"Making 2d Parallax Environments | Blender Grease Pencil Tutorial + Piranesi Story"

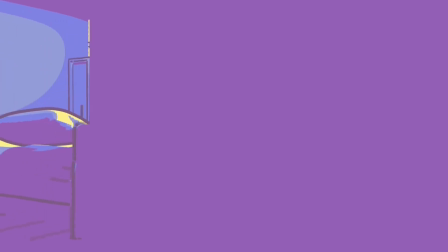[4:07]
before we continue a lot of you seem to be interested in how i do my tune shading how i achieve this tune shading effect in most of my work so i'm just going to leave i've already talked about this before in my like first video but i'm going to leave a link to my video where talked about it here in the description and even a time stamp to exactly what time i was talking about it since maybe some of you didn't like watch it to the end or something so i'll leave a link to that in the description one more tip i have for this step is that if you have a character performing an action in your scene like in this scene i have a character walking down this hallway
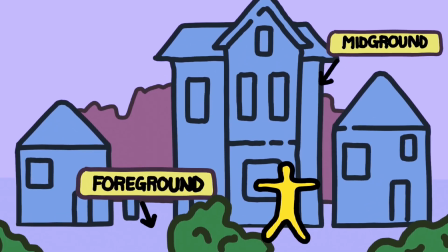[4:50]
ideally you want your character to be between the foreground and in big ground so that the actions of a character is completely clear to the audience.
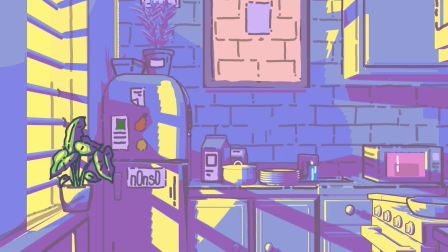[5:04]
There are countless camera movements each with its own function but since this video is more about like parallax I'm going to talk about the three camera movements that in my own opinion help sell that illusion of depth without breaking the illusion.
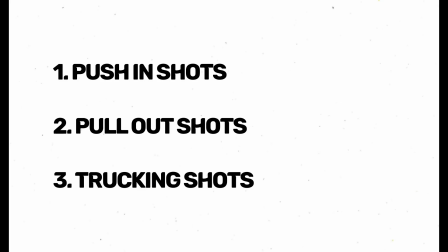[5:20]
There are the pushing shots, pull-out shots and the trucking shots.
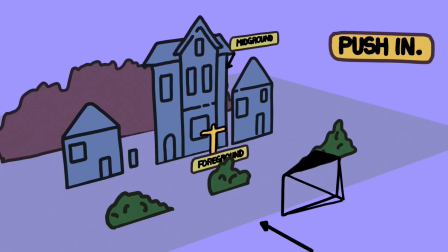[5:25]
The pushing shots is where you physically move the camera closer to a subject.
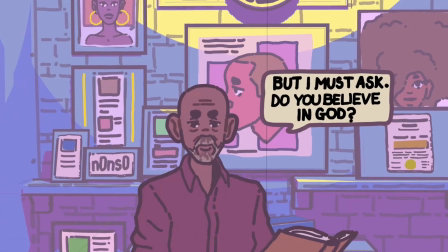[5:30]
This camera movement can be used to highlight a subject or to show the audience something specific.
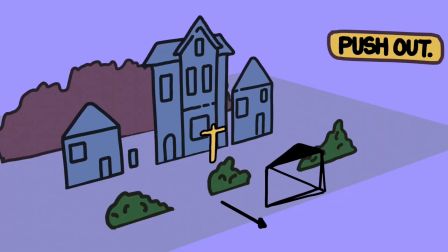[5:36]
The pull-out shot basically does the opposite where it moves the camera away from the subject.
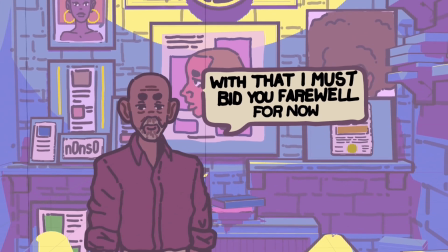[5:41]
These shots can be used to give more context to a scene or give more information to the environment our character is inhabiting the next is the trucking shot
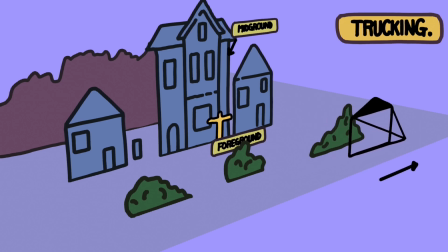[5:50]
this shot is basically moving the camera laterally that is to say with
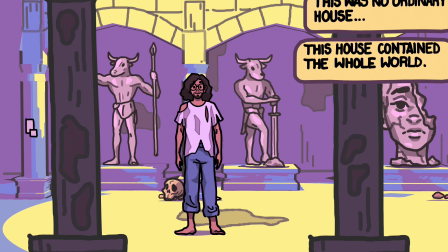[5:54]
no rotation along a single axis this shot can be used to show
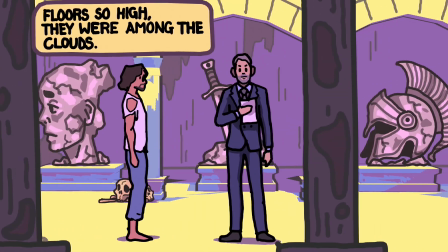[5:59]
where a character is and what the world consists of and that's all for
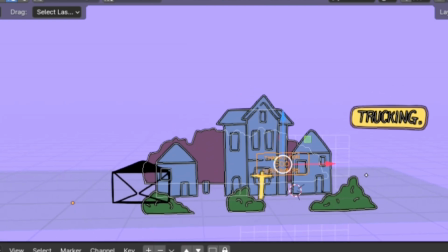[6:03]
the video guys thank you for watching make sure you like and subscribe wait wait what
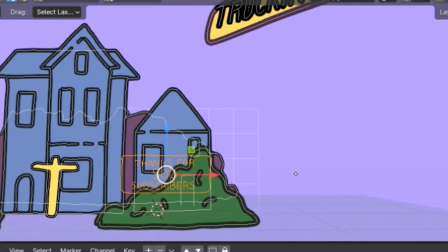[6:08]
what's what's there there's something the background there what's that
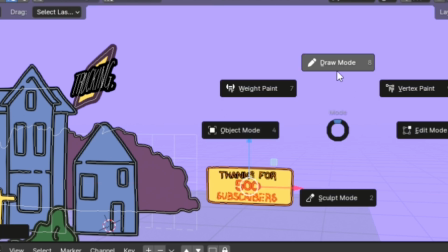[6:12]
oh what is it thank you for five who put this there i've been getting into listening to audiobooks recently and i feel like that's one of the best decisions i've ever made because the amount of depth and storytelling that is lost in translation in movie adaptations it's it's it's just crazy
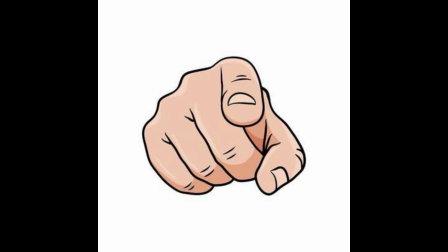[6:35]
and yes i'm looking at you yes you you that prefers to watch the
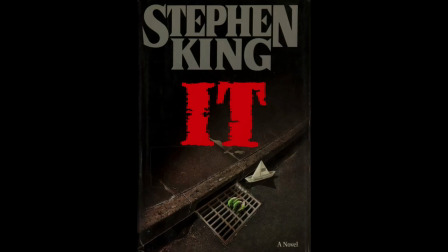[6:40]
movie instead of reading the book just read the book bro what was i talking about yes piranesi piranesi is one of the first few works of fiction i've read by myself of my own volition and surprise surprise i enjoyed it
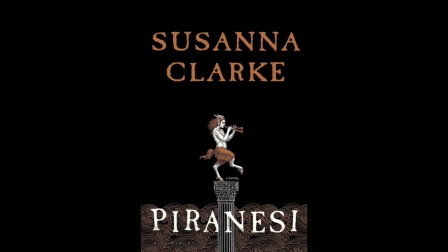[6:58]
like reading piranesi was kind of opening my eyes up to a new um a new genre of a new genre of art basically
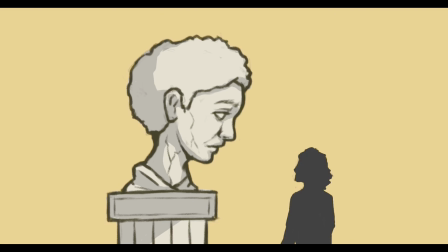[7:10]
Piranesi's storyline was so good it made me realize that you don't have to be looking at a screen for you to feel something which is so powerful and i can't
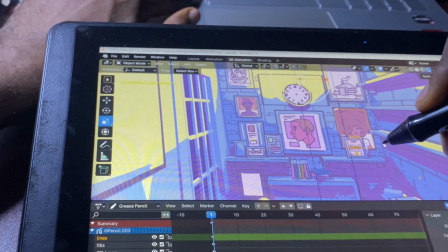[7:20]
stress enough about how important consuming fiction is for artists and creative minds
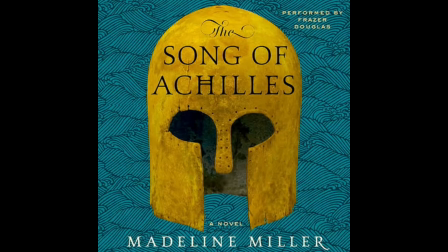[7:25]
titles i've read include The Song of Achilles by Madeleine Miller,
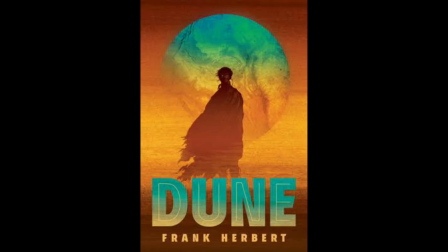[7:31]
Dune by Frank Herbert, The Children of Time by Adrian Travorsky,
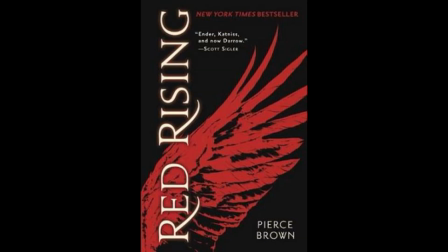[7:36]
Red Rising by Pierce Brown and recently Ceci by Madeleine Miller. All these are 10 out of 10 books, you can't get recommendations like this anywhere else.
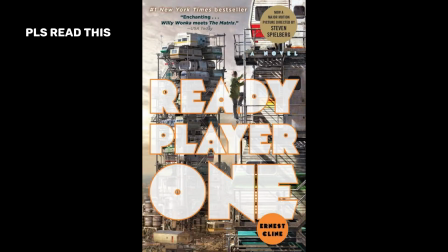[7:48]
An honorable mention is Ready Player One because as much as I loved the book, the movie was pretty good as well but if you really want to know like what's really
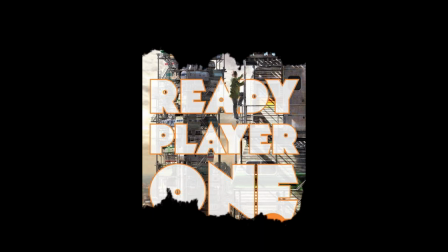[7:58]
built up to the movie i really recommend you reading the book as well hey